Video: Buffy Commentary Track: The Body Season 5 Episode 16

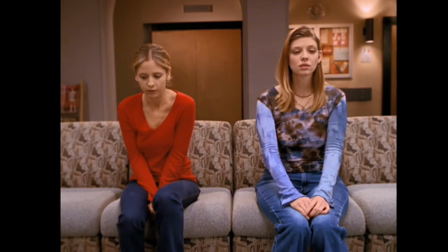[37:12]
I was surprised, I will say, when people saw this, how many people actually did gain comfort from it and a kind of catharsis. People emailed and wrote and said that they had suffered a loss, sometimes their mother,
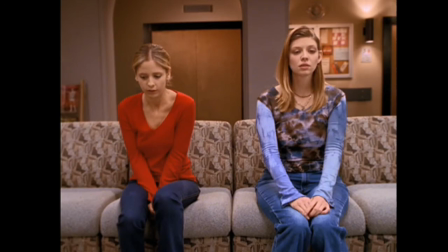[37:30]
and that it had either been concurrent with or that it had happened years before and they had never been able to deal with it until they saw this episode, which moves me more than I can say, it surprised me though,
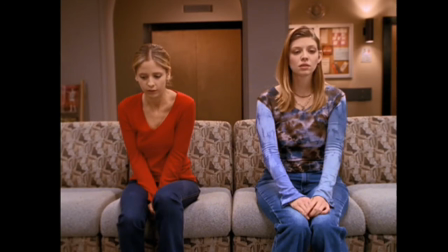[37:44]
because I really was after that feeling when in the first few hours, when there is no solution or catharsis or anything else. And, um, just to capture the, those moments and, and, um, for
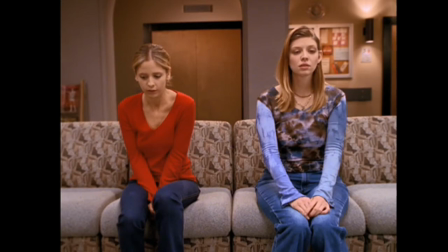[38:02]
people just to see that and to take something from it because it's happening to people they love and understand, and I think is what worked. And that was a lovely revelation that just finding a moment
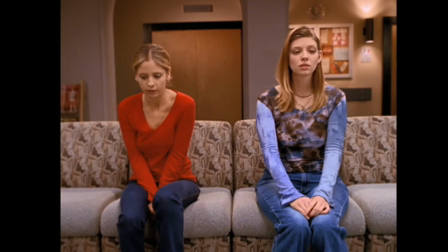[38:24]
and expressing it and expressing human behavior at this time without drawing any grand conclusions about it was enough, was enough, was communicating enough to people that it would give them comfort.
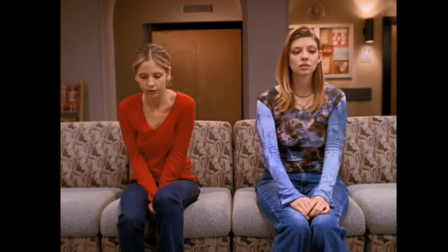[38:41]
That to me is, well, it's pretty much why I'm here. Not that every episode that I make is going to be this depressing. Sometimes we have jokes and all kinds of things on the show. It's really very exciting.
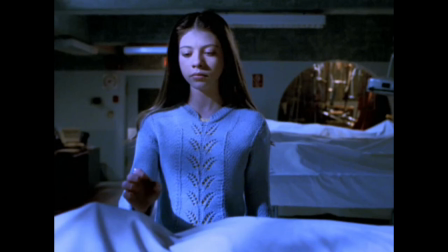[39:02]
The long walk down the hallway, different than the walk for the doctor, for the doctor, It's a completely run-of-the-mill experience for Dawn.
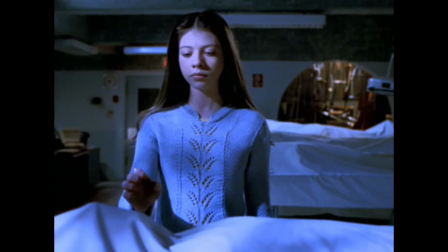[39:16]
It's a horror, literally. We're dealing now with death. We're dealing with the reality of her dead mother. And so all of a sudden, what was a very brightly lit episode, too brightly lit,
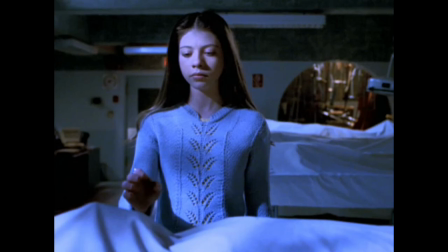[39:36]
too much light in the faces of people who wanted to be in darkness turns into what appears to be an episode of Buffy the Vampire Slayer. Not much light. The light there is very cold, very blue.
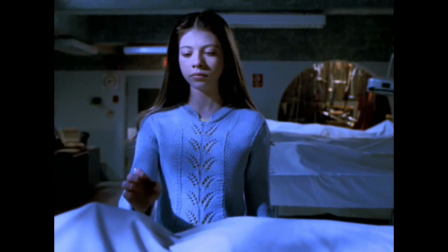[39:51]
Ray Stella, the cinematographer on this one, did a great job with that. And then we color timed it even bluer.
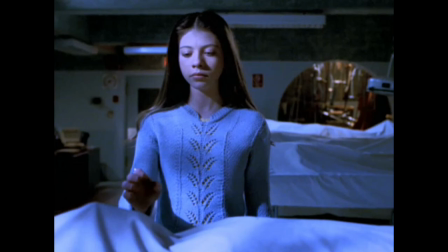Notice how we pulled the sheet down so you could clearly see that was a face. And this is something she needs to do.
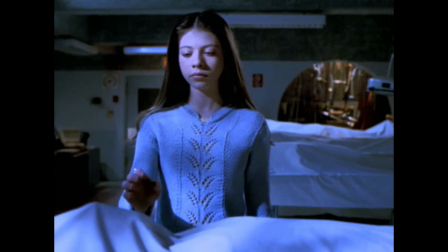[40:18]
And other people I know have expressed this need. I need, I can't quite, but I need to know what it is. I need to see it. And then that. That's not helping anybody. Now, some people were like, why a vampire in this episode?
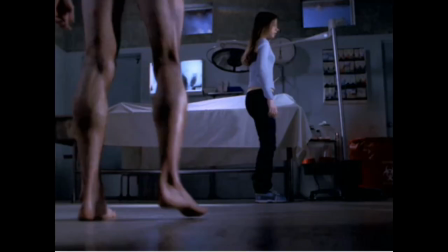[40:34]
But I was very specific about it. I wanted a vampire, first of all, who looked more like a corpse than anything else. And here's young Dawn confronted by not only a vampire but a naked man. It's an intrusion. It's offensive and completely physical.
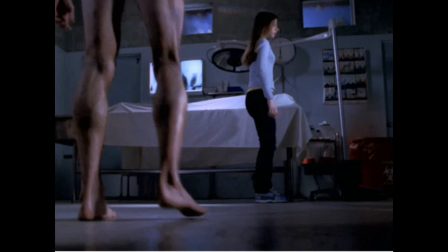[40:54]
And that's what I – and then, of course, they're so cute with their food.
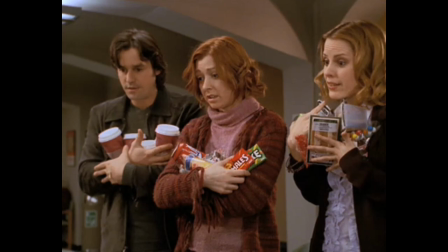[41:01]
But that's – and believe me, the giving of food is a huge ritual of death. It's usually not vending machine food, but it often is. I guess.
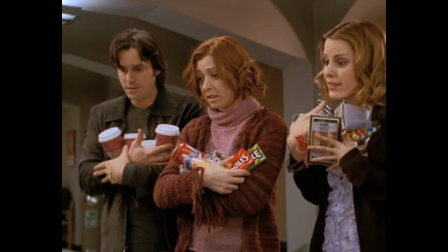[41:13]
Like I'm explaining death, like anybody who's watching this hasn't experienced it. I'm just explaining why I did that.